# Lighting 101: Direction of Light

Hey guys, we're back with the second part of our Lighting 101 series, and today we're talking about the direction or angle of light. So direction of light is where you point your light. That's it. That's the video. No, just kidding. There's actually a lot to delve into here. You're choosing where the light's coming from and where it falls, and therefore what it actually illuminates.
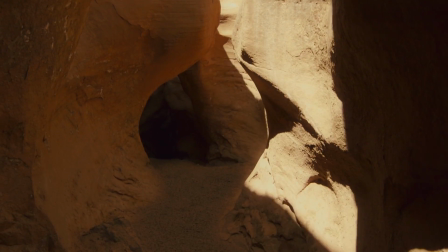25s
But in the process, you're also choosing how and where your shadows fall and what shapes they take.
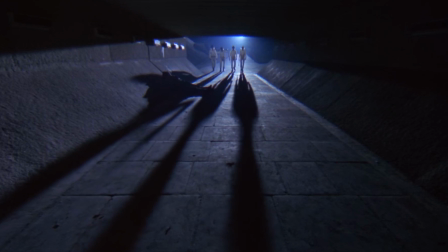30s
This has an equally, if not more powerful impact on your image. So using lighting angles in film is not only choosing what is lit and what is not.
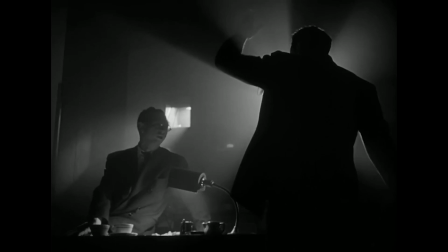39s
It's about creating and defining shape and depth. It's about bringing out 3 dimensions on a 2-dimensional movie screen.
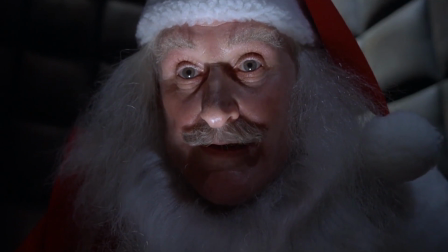45s
There are innumerable variations and combinations of different lighting angles and how cinematographers use them.
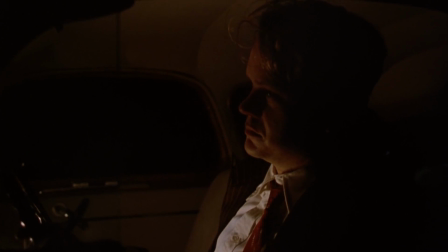51s
But in this video, we're going to go over the standard angles that you need to know to be able to communicate well with other filmmakers, and what effects these angles have. Today, we're going to be focusing on the human face, the place where this interplay of light and shadow really comes to life. The canvas where cinematographers can reveal character and emotion. And our canvas today is Kate. Let's start with front lighting, which is pretty much what it sounds like. The light is coming from in front of the subject relative to the camera.
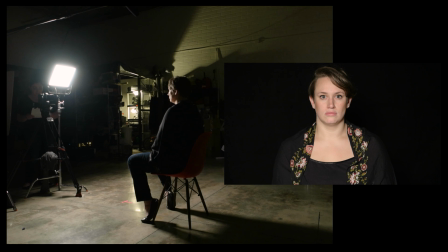79s
A few things to note here.
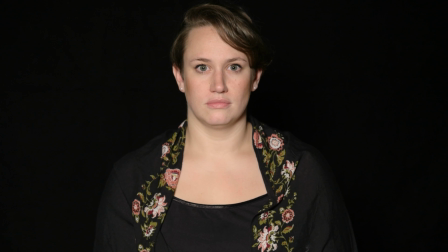80s
Since the light is coming from the front, there is minimal to no shadow cast on the face, which explains why front lighting is also often called flat lighting.
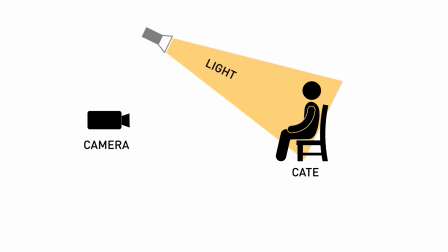89s
But when you throw a little height into the equation, we already begin to see changes.
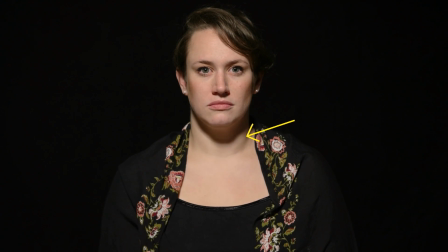93s
Shadows are immediately brought out, but they are still fairly minimal.
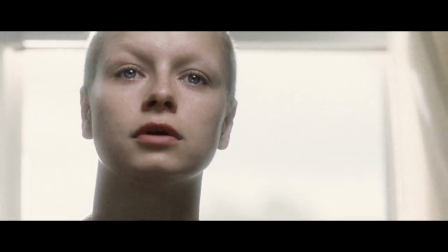97s
This angle is popular in beauty lighting because it highlights the cheekbones, and the downward cast shadows hide the chin,
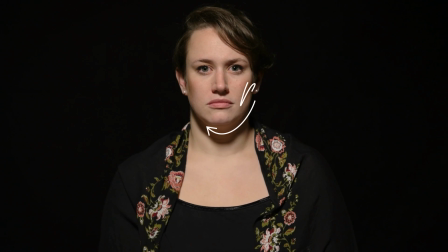104s
define the jawline, add some shading on the cheeks, and a delicate shadow under the nose. But let's push it even further so our light is no longer frontal, but directly overhead, shooting down.
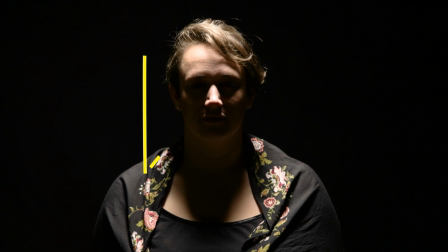114s
This is called a top light. Shadows are cast dramatically downwards, creating larger and deeper shadows under the brows, the eyes, nose, and cheeks, leaving only the top of the brow, the nose, and the cheekbones highlighted.
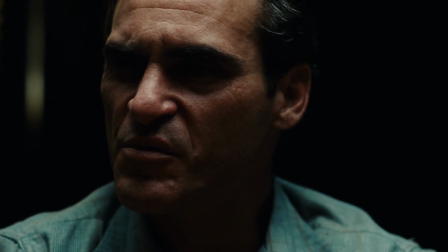127s
What's most unsettling here is the eyes are cast in shadow. We'll get to why we're getting that kind of creepy feeling in a sec, but let's reverse this and see what happens when we move our light down to a low angle.
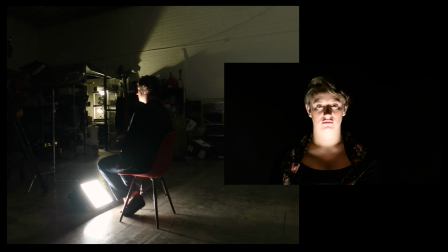139s
This is called underlighting. Everything we just saw in top lighting, the highlights and the shadows, just got flipped upside down.
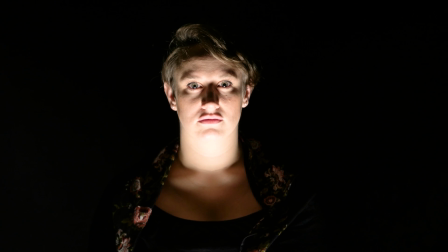147s
Once the light is almost directly below, the jaw, nostrils, lower cheeks,
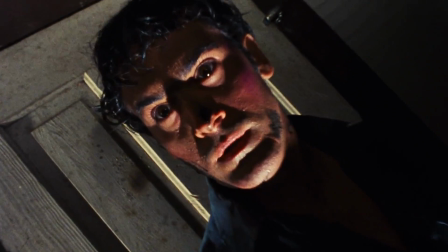152s
and the skin under the eyebrows are all illuminated, and the cheekbones, nose, forehead, and eyelids all cast shadows upward. Now that we've seen how the height of our source can cast our shadows up or down the face, let's start rotating our light source around. A very common lighting angle you'll come across is the 45-degree light.
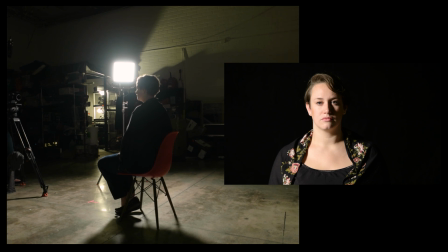174s
It's still considered frontal, meaning the light is still coming from the same direction as camera, but moved 45 degrees to the side in either direction.
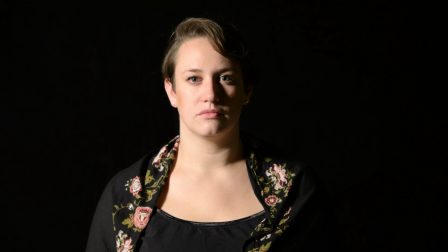182s
Because it's not directly frontal, more shadows are allowed to come into play, cast to the side of the nose and onto the opposite cheek.
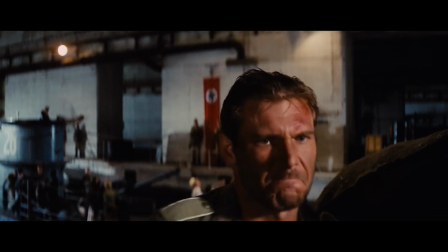189s
By moving our light 45 degrees to the side, we've allowed the shadows to define more of the face's shape while still keeping most of the face illuminated.
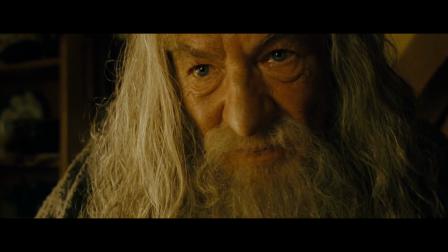198s
Often you can get a spot of light on the opposite cheekbone, an effect affectionately known as Rembrandt lighting, a nod to the famous Dutch Golden Age painter.
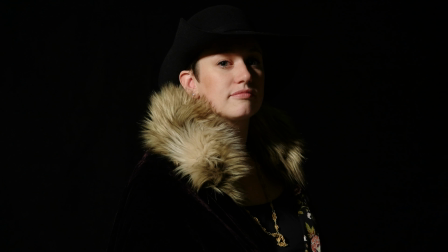206s
This is a very versatile angle of light, giving you the best of both worlds, clarity and illumination on the face, but also with added depth and texture.
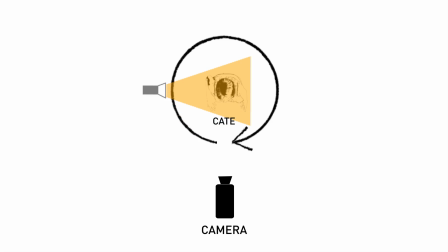215s
But let's keep our light source moving. This is called a side light. It's pretty straightforward.
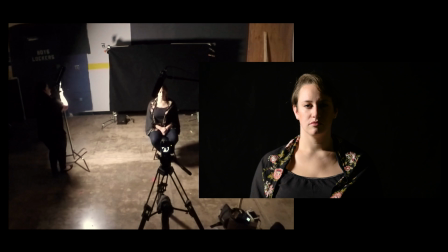221s
Our light is coming from directly to the side of our subject, perpendicular to camera.
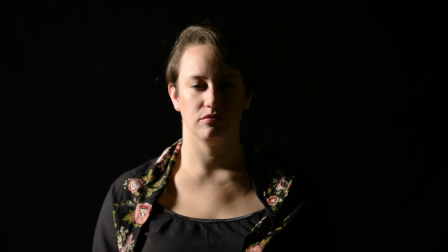225s
The shadows we began to see earlier have grown, now covering an entire half of the face. Our subject is now split down the middle, half in the light and half in the dark.
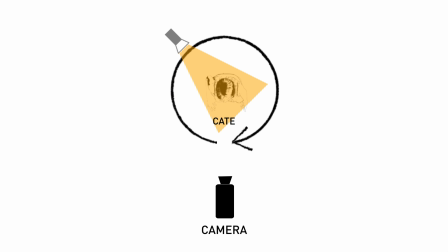235s
This dramatic effect is even more pronounced as we rotate our light back even further.
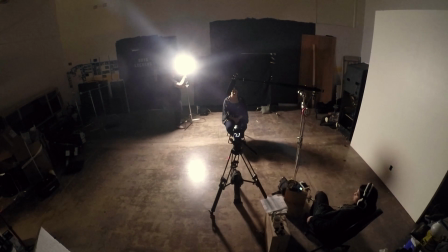240s
This angle is called an edge light.
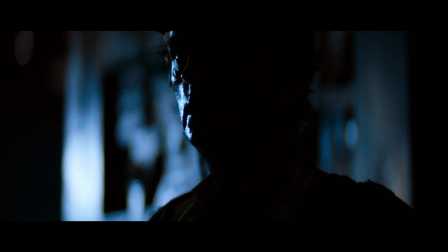242s
Like the name implies, an edge light illuminates one edge of the subject, keeping the shadowy side of our actor facing towards the camera.